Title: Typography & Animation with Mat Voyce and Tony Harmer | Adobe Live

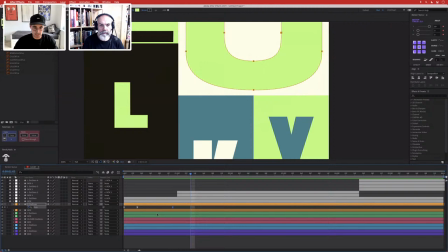50:15 So now when I play that, it's got a nice sort of blowing up kind of feel to it.
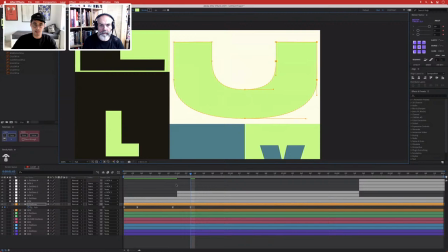50:23 Six, and as always, I'll add a bit of overshoot to this just to give it a bit more fun.
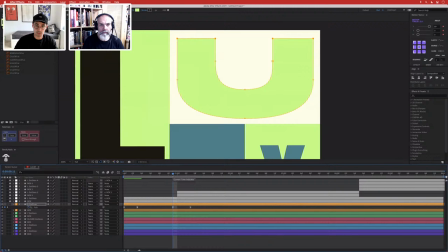50:30 And I might actually spread this up here, but make sure I do it for all my keyframes. Yeah, that's quite nice. But I've done the wrong way around.
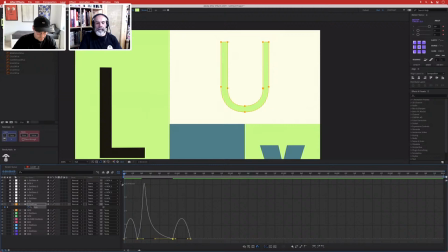50:48 You get like a nice kind of pop. Then into the speed graph.
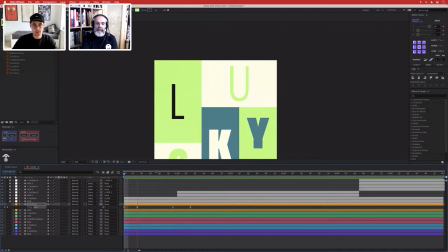50:54 Now, what I like there with that particular thing, and also because of
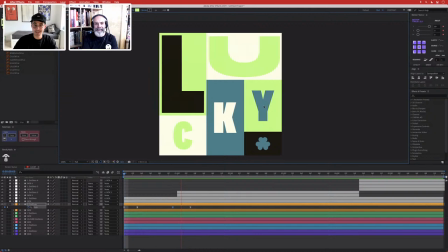50:59 its size within that layout, is the fact that it forms a really nice big smile. It does for me. Yeah. That's, you know. Yeah, it's quite cool. Quite nice. Cool to add some little eyes to it and sort of make it fun and even more positive kind of thing.
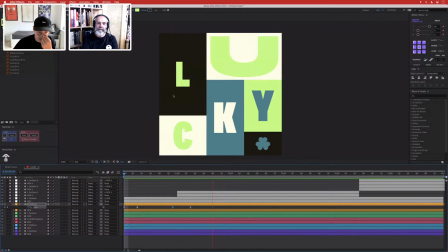51:18 So I'm not going to flick every single box like this because it's going to start to get a bit mental.
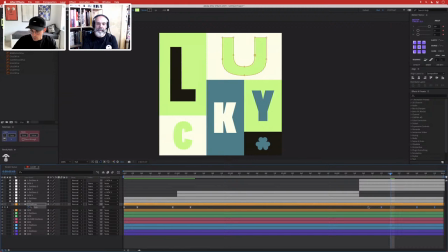51:26 But I'm still going to kind of loop this out.
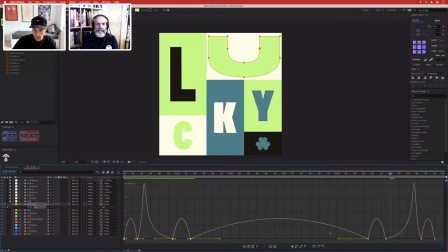51:31 And this is where easy copy comes in, because like if I go on this now,
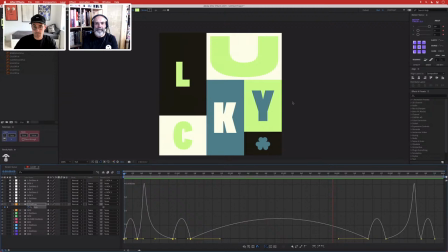51:36 you'll see if you look at how that blows in and then how it blows out, it's kind of,
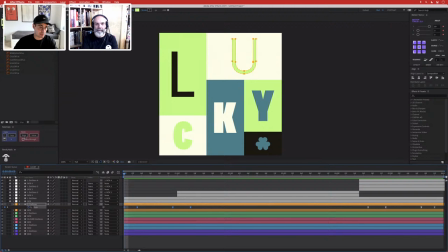51:43 it might look all right, but it's not, I kind of want it to be the same. So it's got like a really nice loop. So I'll copy those four keyframes.
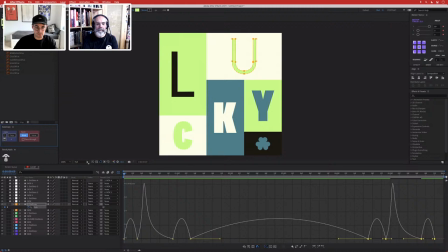51:51 And now if I go on here and go on ease, does it for me basically.
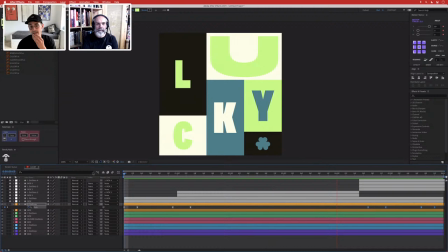51:56 So now if I kind of watch that, it might need something in between, a bit static. Actually, I'm gonna go back on myself because I think it looked better before. Okay.
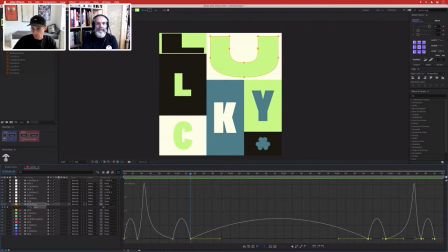52:07 Yeah, that does look better. So I've just gone back onto my, undone that and sort of gone backwards.
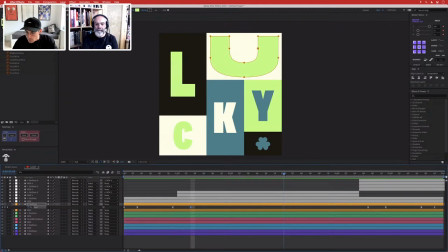52:14 And then I might, to give this just a bit more kind of something, is I might just change the weight again, just so that it's not staying static throughout my whole animation.
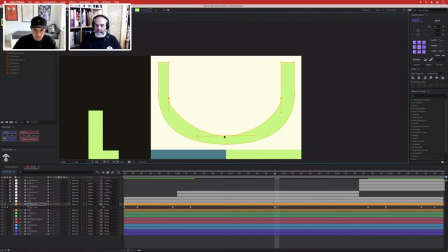52:29 Bring all these around about, mess with these. Again, trying to look for that perfect U shape, that nice smile.
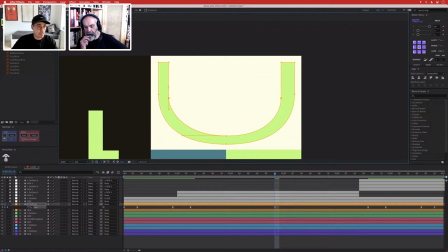52:42 Now, in the chat, Daryl is noting that you appear to have a good handle on, no pun intended, by the way, on type manipulation. Yeah.
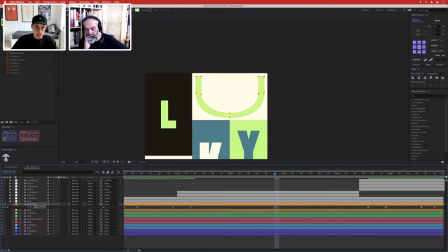52:53 And wonders, have you ever created your own typeface, or is that something you would have considered?
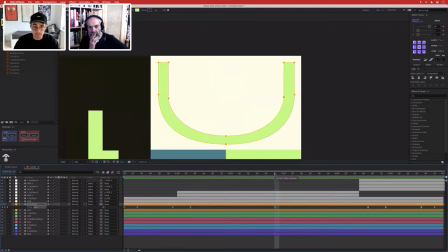52:59 No, I've not, but I've spent a long time in like one of my previous agency jobs. Everything was very custom type based. We were doing... We were kind of doing stuff for places like Netflix and Universal Pictures.
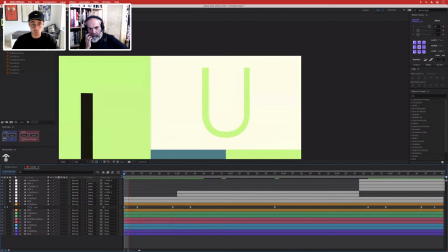53:17 So all these massive sort of, these sort of big names. And because a lot of the stuff was kind of going to be sold, you need to sort of work into the typeface.
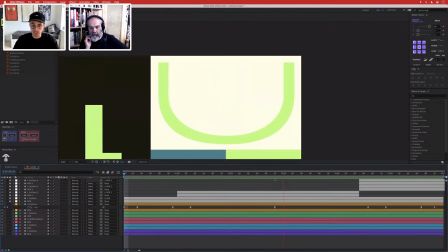53:26 So it's not just like you've used a typeface, you've made it more customized and more, you know, it's a bit more unique and sort of premium.
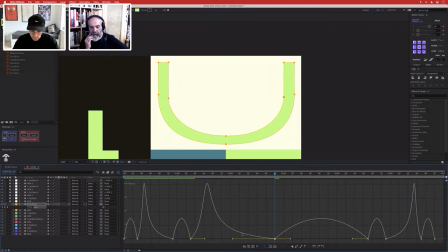53:32 Yeah.
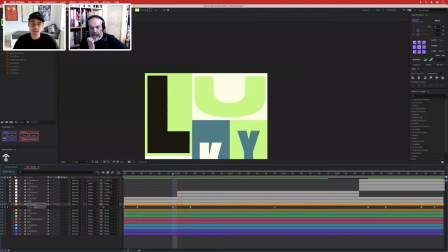53:35 So we used to sort of mess a lot with typefaces and really sort of get into the nitty gritty of making something different and unique.
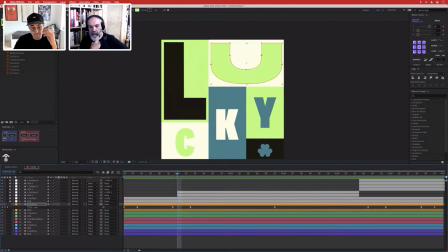53:44 So yeah, I did that a lot, and that was an agency called Analog, or Made by Analog, and they're based in Leeds. So check them out as well. They make some really cool stuff, loads of different sort of sectors, and just cool work.
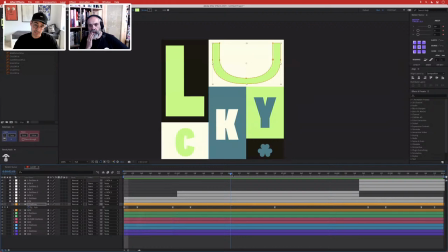53:56 But there, yeah, I learned a lot about sort of really messing with typefaces and learning about, you know, customizing things. And you know, pulling these around and sort of just getting these shapes has just come from practice.
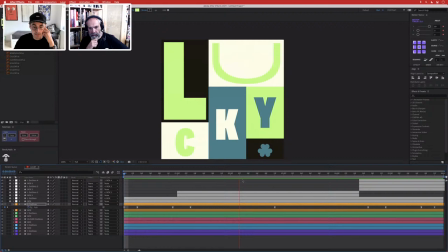54:11 You know, like some of the first sort of animations I did when I was pulling letters around. I mean, I think I've deleted them now because I'm probably embarrassed, but they were awful.